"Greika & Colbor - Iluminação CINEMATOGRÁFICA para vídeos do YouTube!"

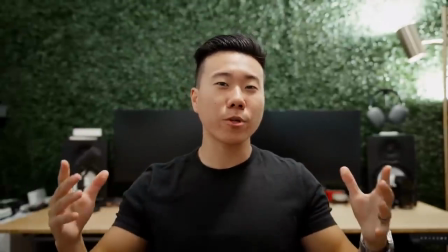0s
Welcome back to Technique Tuesday. Today, we're gonna talk about how you can use lighting to transform your shot that might look like this with no video lights, just the house lights,
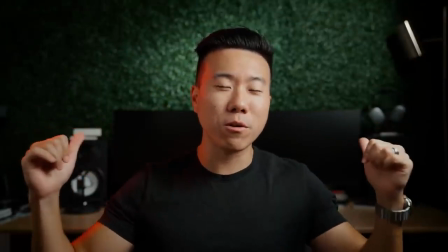8s
into a cinematic shot like this using 4-point lighting with video lights so you can start having cinematic looking videos yourself.
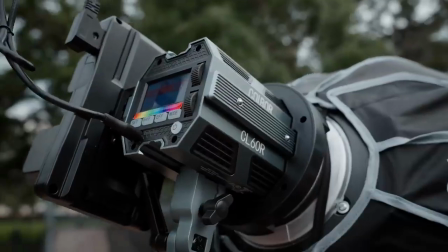14s
For this video to demonstrate all the lighting techniques, we're gonna be using these video lights, these chip on board or cob lights from Colbor.
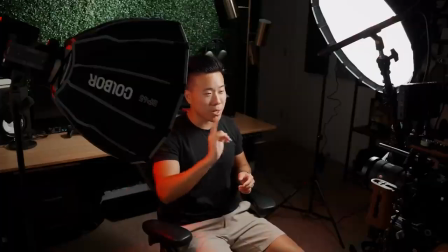21s
And if you're interested in learning more about these, I will be doing a review on them, which will be coming out later this week. So get subscribed if you wanna see that.
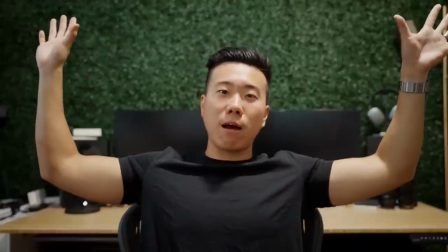27s
So jumping right into it, we're gonna start off with just the house lights, right? So no video lights, just the house lights.
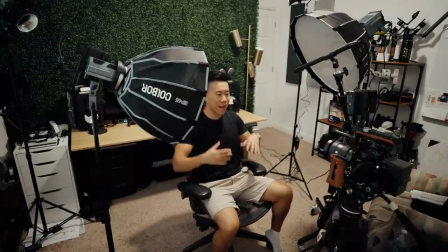32s
It doesn't look horrible. It just looks kind of flat. The lighting's just not very intentional.
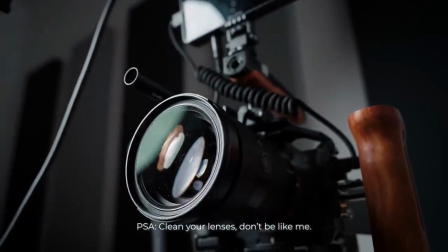37s
And I'm sitting here with a $3,500 camera, a full frame camera with a lens that opens up to f2.8.
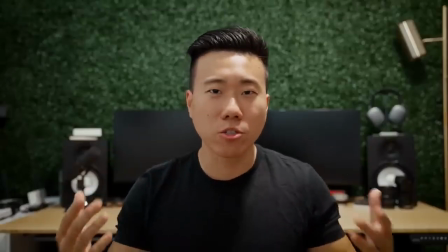44s
And I'm just sitting here going, why does my image look so boring and why is there no subject separation?
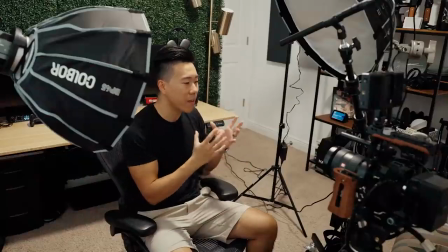49s
Well, that's because lighting has to do so much with how good a video looks, like way more than what camera and what lens you're using.
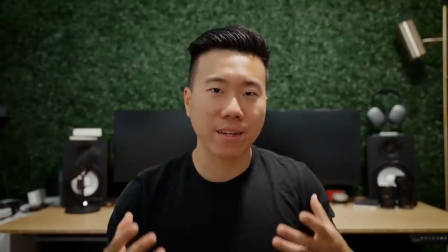57s
So we're gonna go ahead and build up a cinematic looking lighting setup using a 4-point lighting setup.
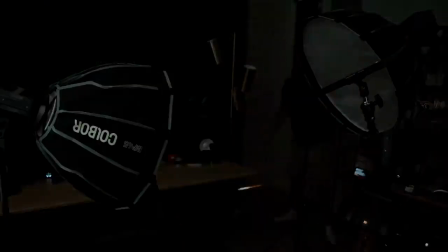63s
So to do that, we're gonna go ahead and turn off all of the lights so we can start with a nice little base layer of just no lights and build on top of that. So for our first light, we're gonna go ahead and add a key light. There we go.
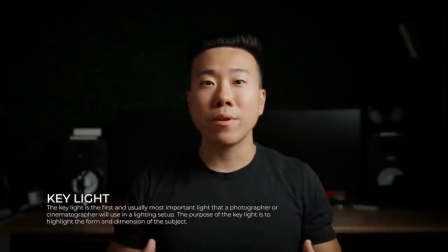76s
A key light is the primary light that you're gonna be using to light your subject. This is probably gonna be the light that you have on the highest brightness, and this is the one that you're gonna be exposing for in camera.
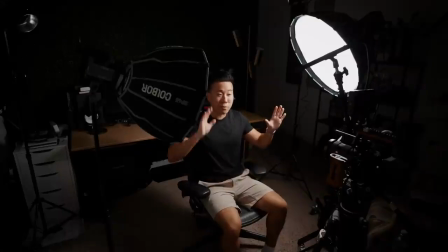87s
Now, for your key light, you're typically either gonna want it to either side of your subject or above or below. And what that's gonna do is go ahead and obviously expose your subject, but also start creating some of these shadows and start creating some dimension for your subject. And of course, you can go ahead and manipulate this as much as you'd like. The more side on the light is, the more dramatic the shadows are gonna be, right?
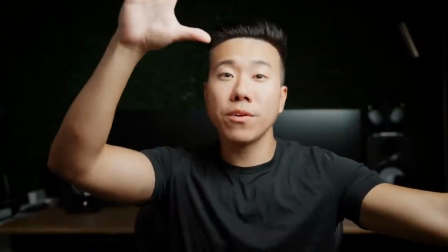109s
And it's gonna be more intense, sidely lit. While if you bring it to the front or make the source of the light bigger, you're gonna start getting a softer looking image.
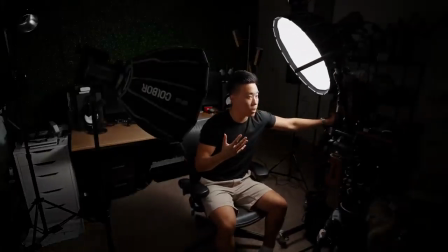117s
So for me, I like to set it off 45 degrees to one side, right about there.
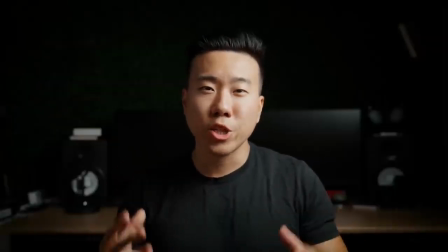122s
And with just a single light, you've already added a lot of shape, a lot of dimensionality, a lot of character to your shot.
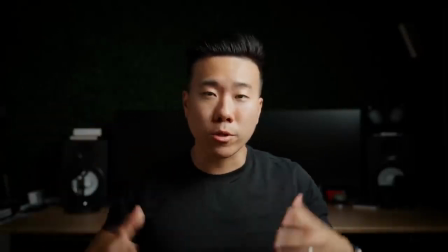128s
If you're looking for something super moody with a super dark background where it's just your subject that's lit up, you can kind of stop here.
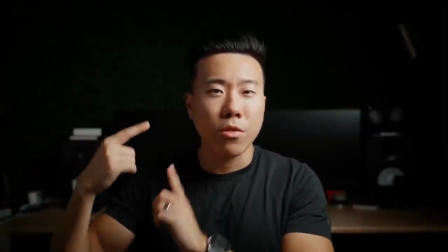134s
But we're gonna keep going. I wanna address the shadows on this side of the face using our second light, a fill light.
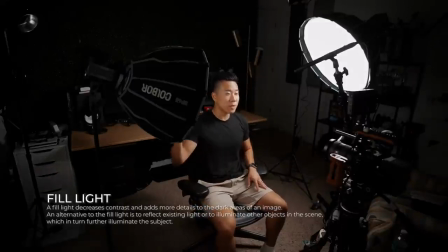140s
A fill light does, well, exactly what it sounds like it does. It fills in the shadows and is typically placed opposite of where your key light is.
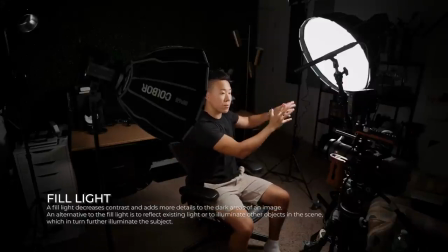149s
So my key light is currently 45 degrees to my left, a little bit above, pointed down.
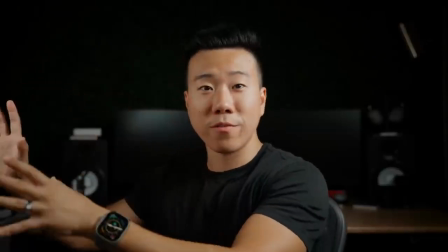153s
So my fill light is gonna be on the opposite side, similar setup, 45 degrees away from me, a little bit higher up, pointing down.
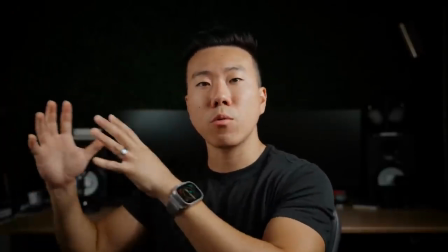160s
Now, one thing you're typically gonna do with your fill light is gonna have it on a lower brightness or lower intensity compared to your key light, because again, you're not trying to blast as much light as possible,
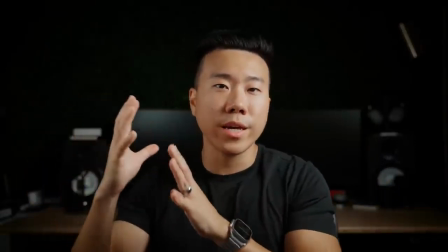168s
unless that's the look you're going for. But for me, I'm just trying to kind of fill in some of these dark shadows so I don't have such a high contrast image.
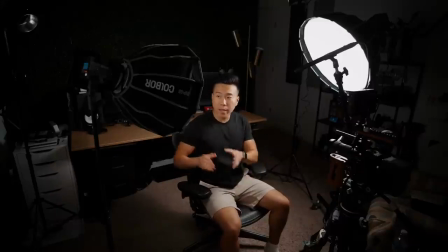175s
One thing I like to make sure is my key light and my fill light are usually the same color temperature. Both of them are currently set to 5600 Kelvin. And for my camera's white balance to be set to the same thing as my lights. So in this case, 5600 Kelvin on the camera as well. This will give me the most natural, bright whites.
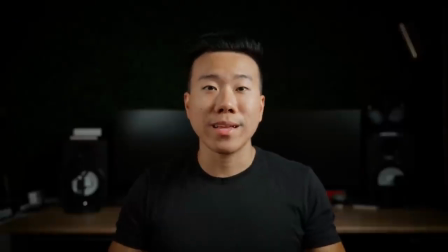192s
Whites will be whites, blacks will be blacks, grays will be grays. One of the reasons why I like to use 5600 Kelvin is because that's daylight color temperature.
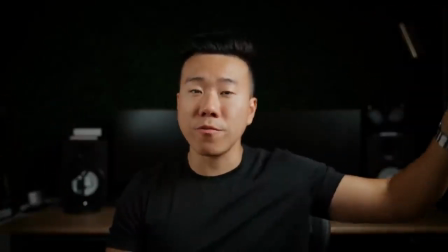198s
So if I do have my window open, if I'm using my key light or a fill light at 5600 Kelvin, my camera set to 5600 Kelvin,
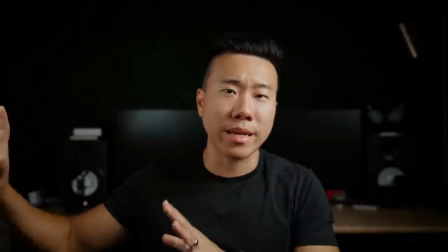205s
right, the window or the light that's spilling in from the outside won't look too blue or too orange.
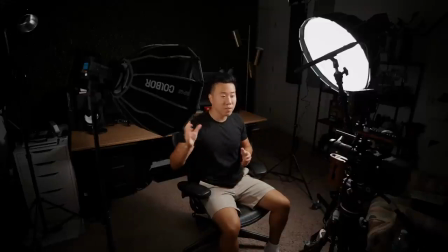211s
All right, now you'll see that with the key light on and the fill light on, I'm pretty well exposed for the image.
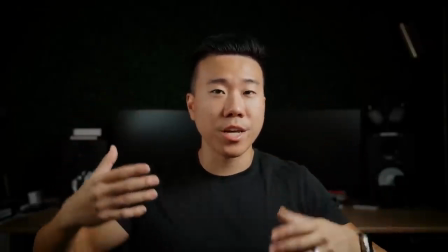216s
But one thing you will notice is that if you have darker skin or especially dark hair or dark clothing on,
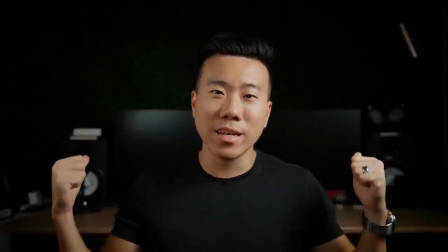223s
you're gonna start blending into the background if the background's not lit and or just the background's just dark in general.
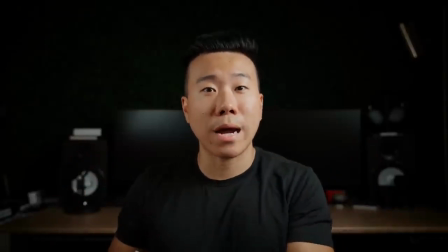229s
So one way to separate yourself from the background is utilizing the third light, a rim light.
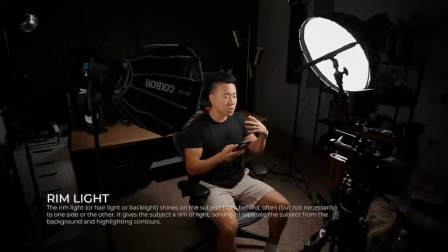235s
So a rim light or hair light, or also known as backlight, does exactly that.
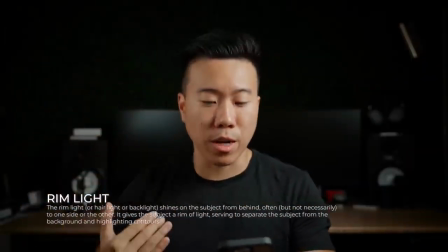240s
It basically adds a splash of light to kind of outline you, to separate you out from the background.
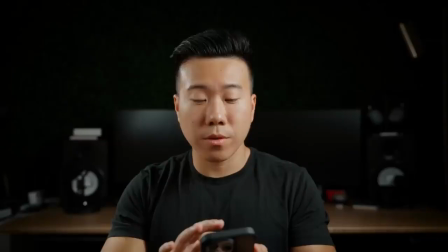245s
And the goal here really is to, let me show you, there we go, create kind of this edge you're seeing right here, right?
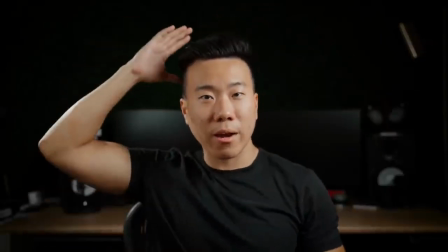254s
Lighting on my shoulder, lighting on my head. So now my hair and my shirt isn't just blending directly into the background.
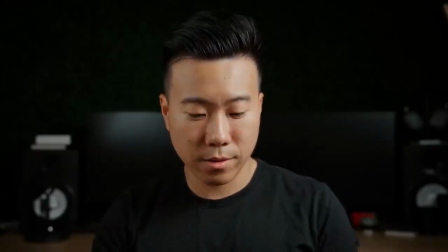261s
So you can see real quick, without and with. So now we've got your pretty standard 3-point lighting. In most scenarios, this is typically what I'd use to light a subject, like for example, an interview, which if you think about it, when I'm doing my YouTube videos, I'm doing my A-roll talking,
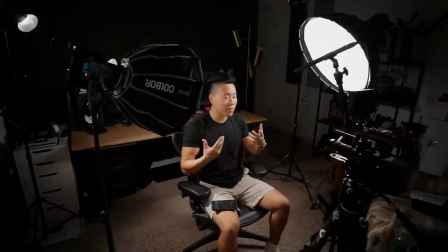277s
I'm basically doing a very standard interview setup. Now, if you were in a location with a lot of natural light with big windows behind you or office lights or whatever it might be, then this would be all you would need. But as you can tell, I'm in a small little studio room right now, and the background is super dark because these are the only 3 lights that are in play. So now we add our 4th light to our 4-point lighting setup. the background light.
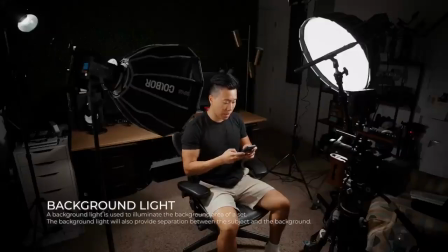300s
So let's go ahead and just pop on the background light. Let's go ahead and blast that up there.
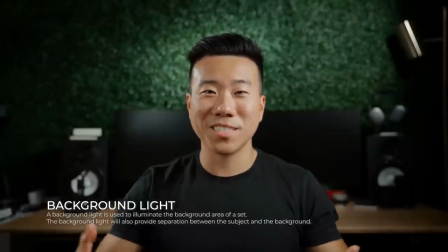305s
And now we have subject separation completely from the background.
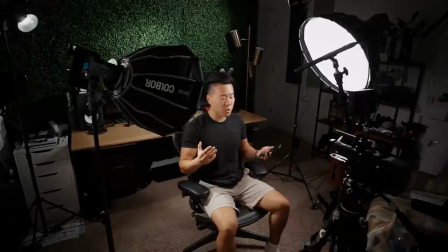310s
Now, of course, it's up to personal choice, but I like to make the background just a little bit darker than my foreground, so that way you're creating this 3D effect, right?
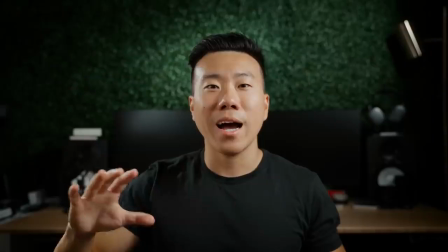318s
With the combination of the rim light that goes ahead and outlines your subject, as well as a lit, but less exposed background,
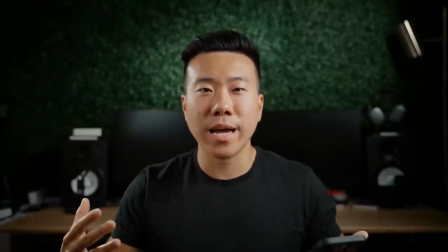326s
you kind of create this 3D popping effect where the subject really has dimensionality and is really the focus of the video. Now, that alone, you've already created what I would call cinematic lighting, or intentional lighting that you would find whether it's in a movie or you're doing a commercial or an interview or a documentary. This is basically what your standard 3 or 4 point lighting setup would look like. Now, there's something else you can also do with this setup to make it a little bit more fancy, and obviously this will depend on if you have lights that can do this. But if you have lights that are capable of RGB, for example, I'm currently rocking these Colbor CL60Rs, which are RGB COB lights, which is super cool, by the way. I'm really excited to talk about this in the review coming later this week. But you could also use other types of lights like RGB tube lights or RGB panel lights.
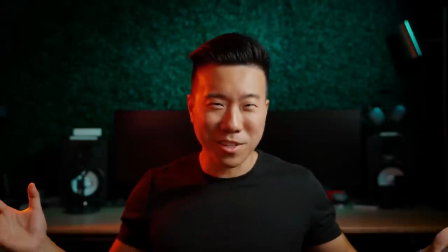375s
But with that, you can start creating different effects. Now we're getting really dramatic, really stylized, very John Wick neon-esque.
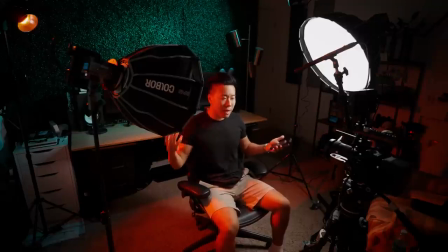383s
But regardless what intensity you use, what color temperature or RGB values you use, you kind of see how dynamic this 4-point lighting setup is. This is why this is a standard lighting setup, right? You have your key light hitting one side, you have your fill light filling in the shadows just a little bit, you have your rim light to pop your subject off the background, and then you have your background light to kind of,
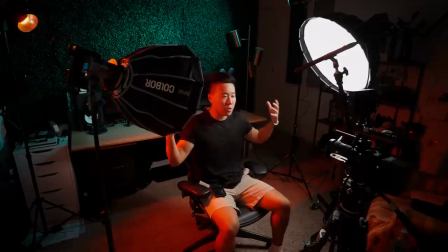401s
give the background a little bit more dimension and intentionality.
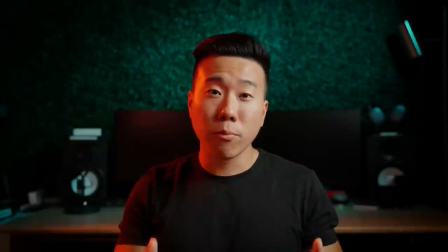403s
Now, with this simple setup, even if you remove the background light, if you practice with this standard 3-point lighting, your key light, your fill light,
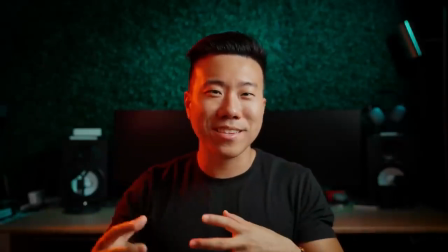410s
and your rim light, you're really gonna start expanding your ability to create these cinematically well-lit looking shots.
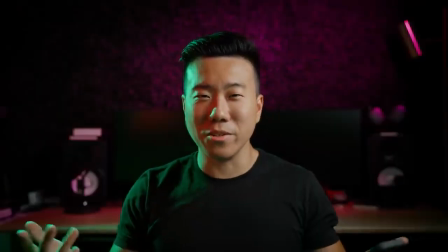417s
Look at that, this is a unique looking shot. This is, honestly, I've never really messed around with RGB lighting that much, but I've been wanting to kind of get more into creating these very stylistic looks, and this looks pretty dope. And there are so many different ways you can set up your lighting to kind of get that cinematic vibe, right? But this is a trusted and go-to standard 4-point lighting setup.
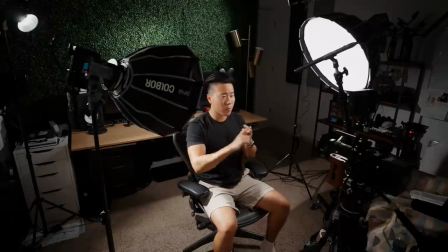441s
But there are tons of other different ways to light your shot. There's things like Rembrandt lighting, there's things like split lighting, and a lot of that, drives different kind of emotions and different kinds of looks, whether you're looking for something high key or looking for something moodier. And if you want me to kind of go deeper into that subject, let me know in the comment section down below, and I'd be happy to make more lighting videos for maybe the next Technique Tuesday. All right, now you know how to use lighting to kind of separate your subject from the background and create a cinematic looking shot. But if you don't know how to separate your background from your subject using depth of field, that blurry background effect, well, then you should definitely check out this video I made on just that topic. All right, that's it for this one. As always, I'll see you in the next video. Peace.